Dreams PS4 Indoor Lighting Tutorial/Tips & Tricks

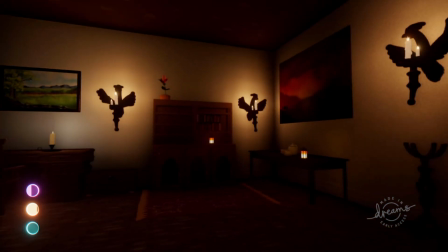250s
What happens if we look down? Wow, all light seems to disappear.
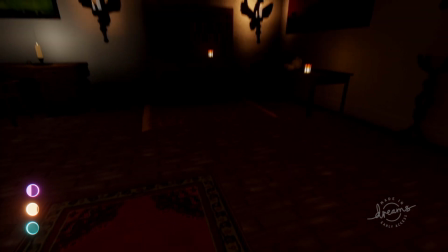256s
When I first saw this, it confused me a bit, because I've worked with a lot of lights on my previous ventures and I've never encountered this effect.
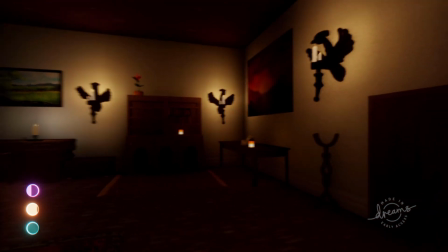262s
The reason it turns out is because I've only ever used sculpts and lights for lighting, not paint.
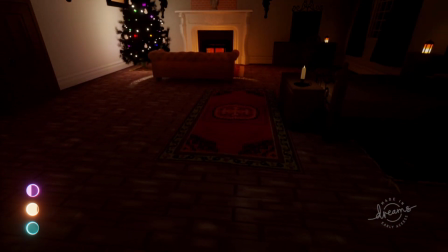266s
What you're seeing here is caused by the candles on the walls. The creator made the flames, which are painted, emit light.
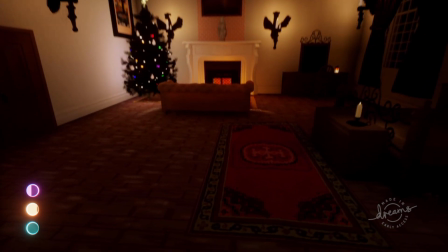273s
I don't know why, but when off-screen, Dreams doesn't seem to render these anymore, which means the light from the fire now disappears.
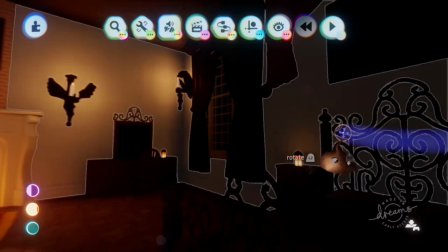279s
The easiest way to fix this is probably to just tweak the flames and set them so they don't emit light onto the scene.
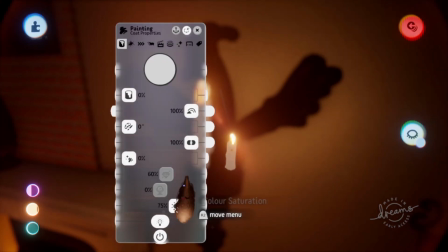284s
Then just fake the light with the light gadget and we're done.
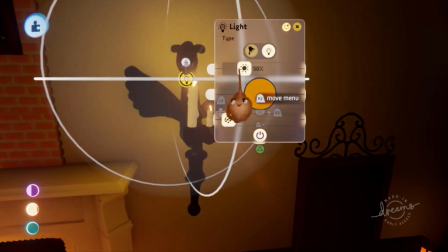287s
If you want to add the slight flickering effect we're now missing, you could probably just animate the light with one of the animation gadgets.
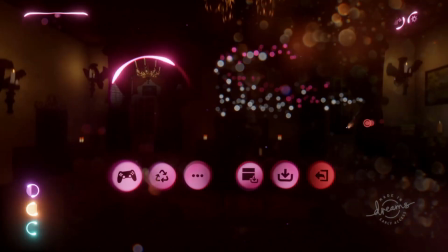294s
But so far that, let's add some more lights. But as sculpts. Now I really have no rule for adding little lights to scenes.
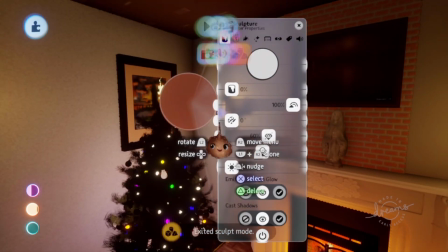303s
The only thing I'll say is that I usually make them bright to the exact point where their core turns white.
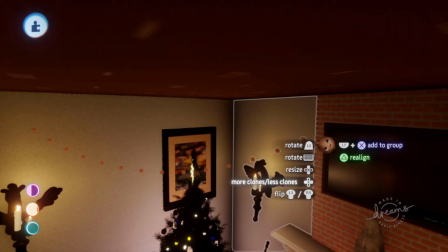307s
If you like that look too, I will recommend to let the tint amount slider of sculpts stay at 100%,
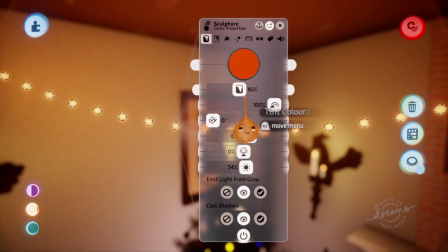313s
because if you push it all the way to 200%, the object in question will become a uniform color.
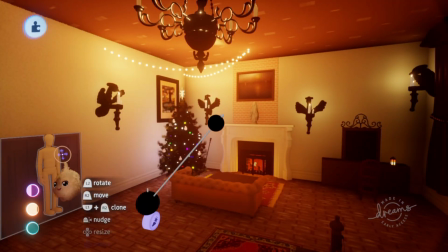318s
Now we're on the topic of lights, let's also add a spotlight to the chandelier, making it look as if it's spreading light around the room.
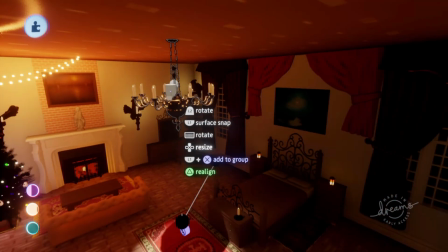324s
Here's where we come across a really underused feature of spotlights, and that's that you can give these lights images to project.
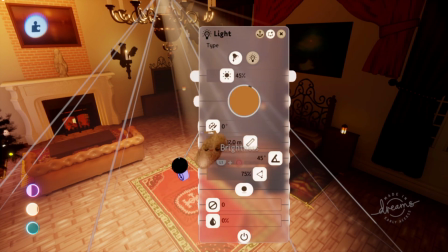330s
These can look breathtakingly beautiful if used correctly.
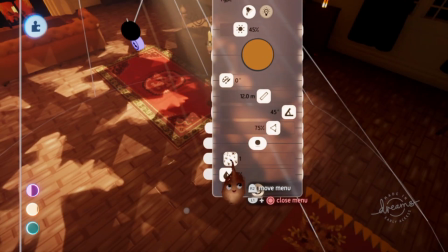333s
I think these can be used to great effect in nature scenes, but in some particular cases, like the chandelier, you can also use them to great effect indoors.
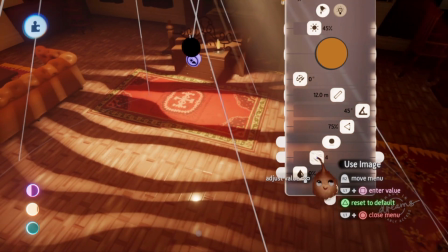340s
Do keep in mind with spotlights that Dreams can handle only like 6 to 10 of these at a time if they cast shadows.
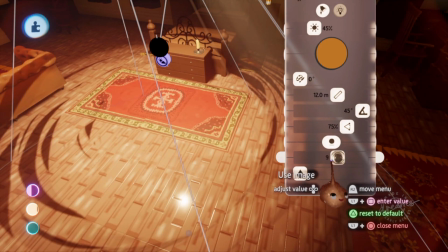346s
If you plan on using a lot of shadow casting lights in your scene, try to activate the cast shadow feature only for the area where the player is currently walking around.
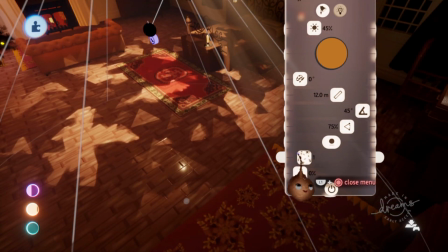353s
You can do this by utilizing trigger zones with keyframes attached.
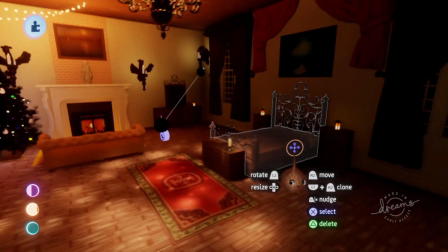358s
But with the beautiful lights done, let's move on to the post-processing with a Gradient Effects tool.
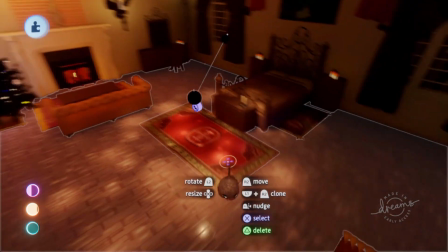362s
Now this is not necessary, and I might go a bit too far again, but the Gradient Effects tool can be a really handy tool to create the exact atmosphere you're looking for.
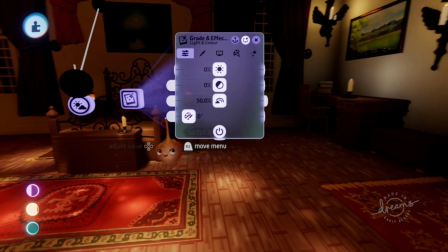371s
There is no right answer here for the exact settings you should use. Just experiment until you find something you like.
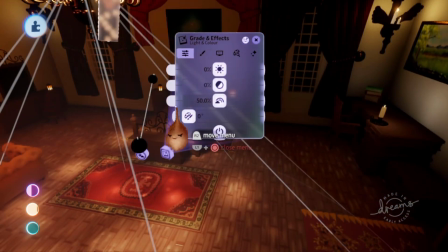377s
Here's what I would do for this particular scene. First, let's up the brightness a bit.
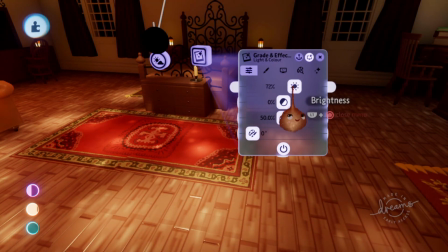382s
In a room with as many lights as this one, you would be able to see everything in real life, so let's make sure that's the case here too.
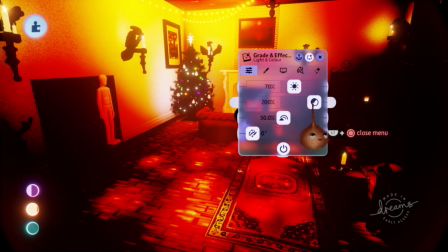387s
I usually only use the contrast slider to make the shadows slightly darker, but in this case they're already completely black, so we can skip that slider.
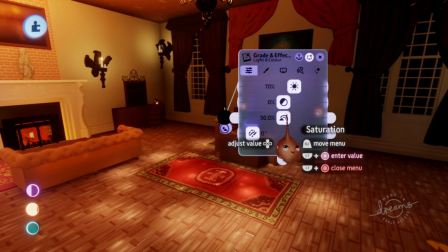395s
The saturation is also not something I will use for now, but you can always play with it after you've done all the other changes.
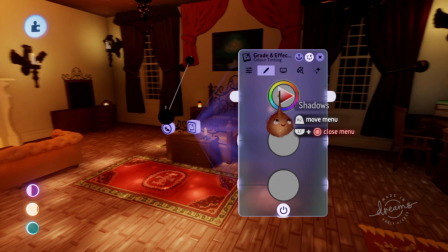401s
Now we get to a real subjective part. On the next page of the Gradient Effects tool, you can change the color of shadows, midtones and highlights.
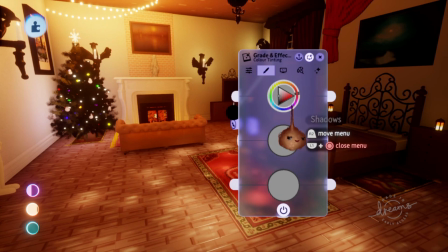408s
I like how the scene looks right now, but I do think I could make it feel a lot warmer than it currently does.
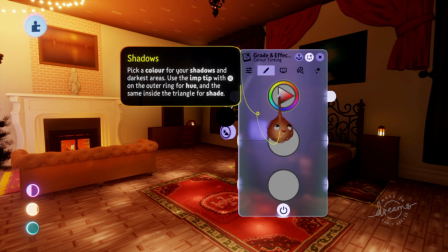413s
The way you do this is by changing the color of the shadows to a more reddish color.
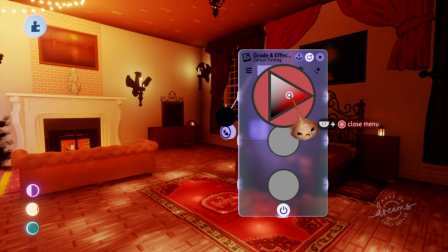418s
Also, the higher you go in the color picker, the lighter the scene will feel, so because I still want it to be slightly lighter, I'll pick a lighter color.
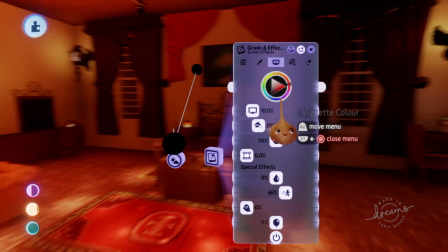425s
On the third page of the Gradient Effects tool, I will first add some more bloom.
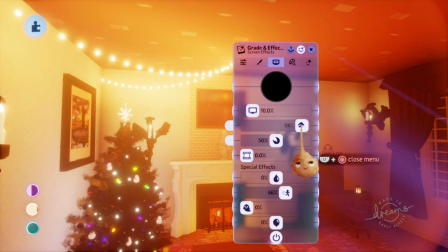429s
This will add a glow effect to any lights we have in the scene, almost as if there is some sort of mist around them.
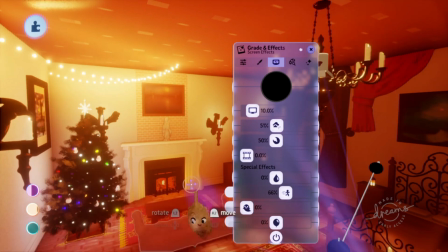435s
Bloom is not something I can recommend for every scene, but for these Christmas type scenes that are meant to make you feel warm and cozy, I like it a lot.
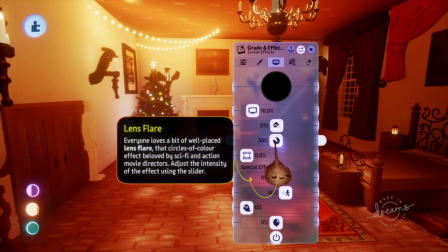442s
With lens flare you can honestly do what you want. I'll let it stay at its current setting, but I don't blame you if you put it to 0% because we currently do have a lot of lights in the scene.
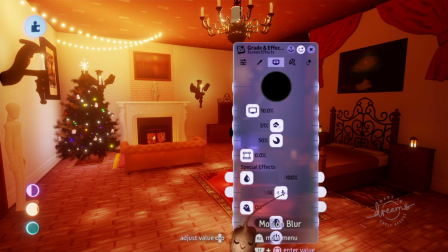451s
Just like last time though, I will set the blurriness to -100 because I like the more crisp look.
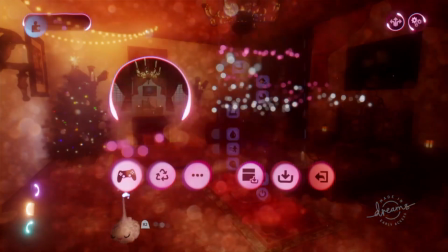456s
I will also set the motion blur to 0 because I hate it, but it's up to you to use it.
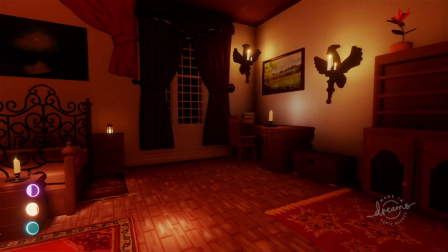461s
And with that we're pretty much done with the nighttime version of the scene. Only thing I will do now is add in the moon for good measure.
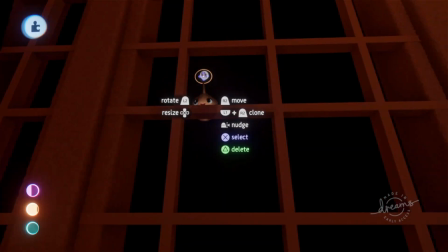468s
I'll just take one from the Dreamiverse. But let's move on to daytime now.
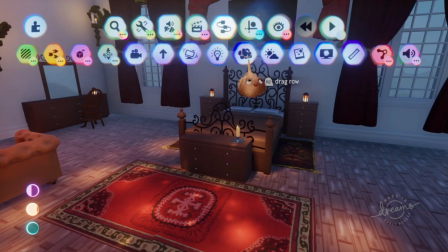473s
Time for a new Sun and Sky gadget and Gradient Effects tool. Now the first thing you might expect me to say is to turn up the sun brightness to 100% again.
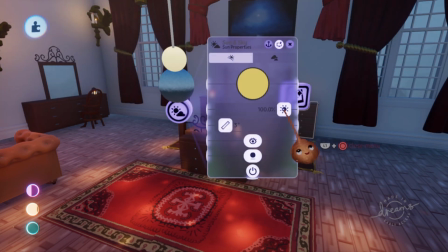481s
No actually, for indoor scenes I keep the sun out of it altogether because it's not nearly bright enough to create realistic light.
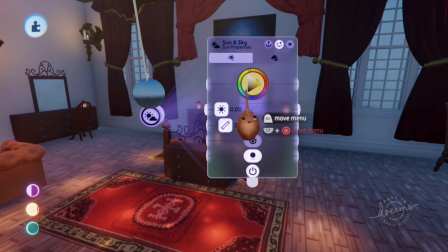487s
So instead, we'll just like the cyberpunk apartment I made, add some spotlights outside to act as the sun.
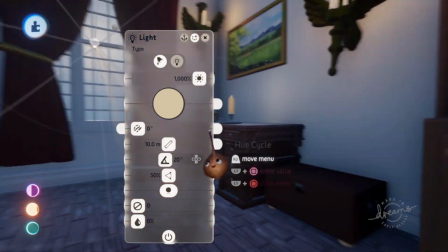494s
Keep in mind that you will need a unique light for every window because we want shadows to be parallel instead of diverging.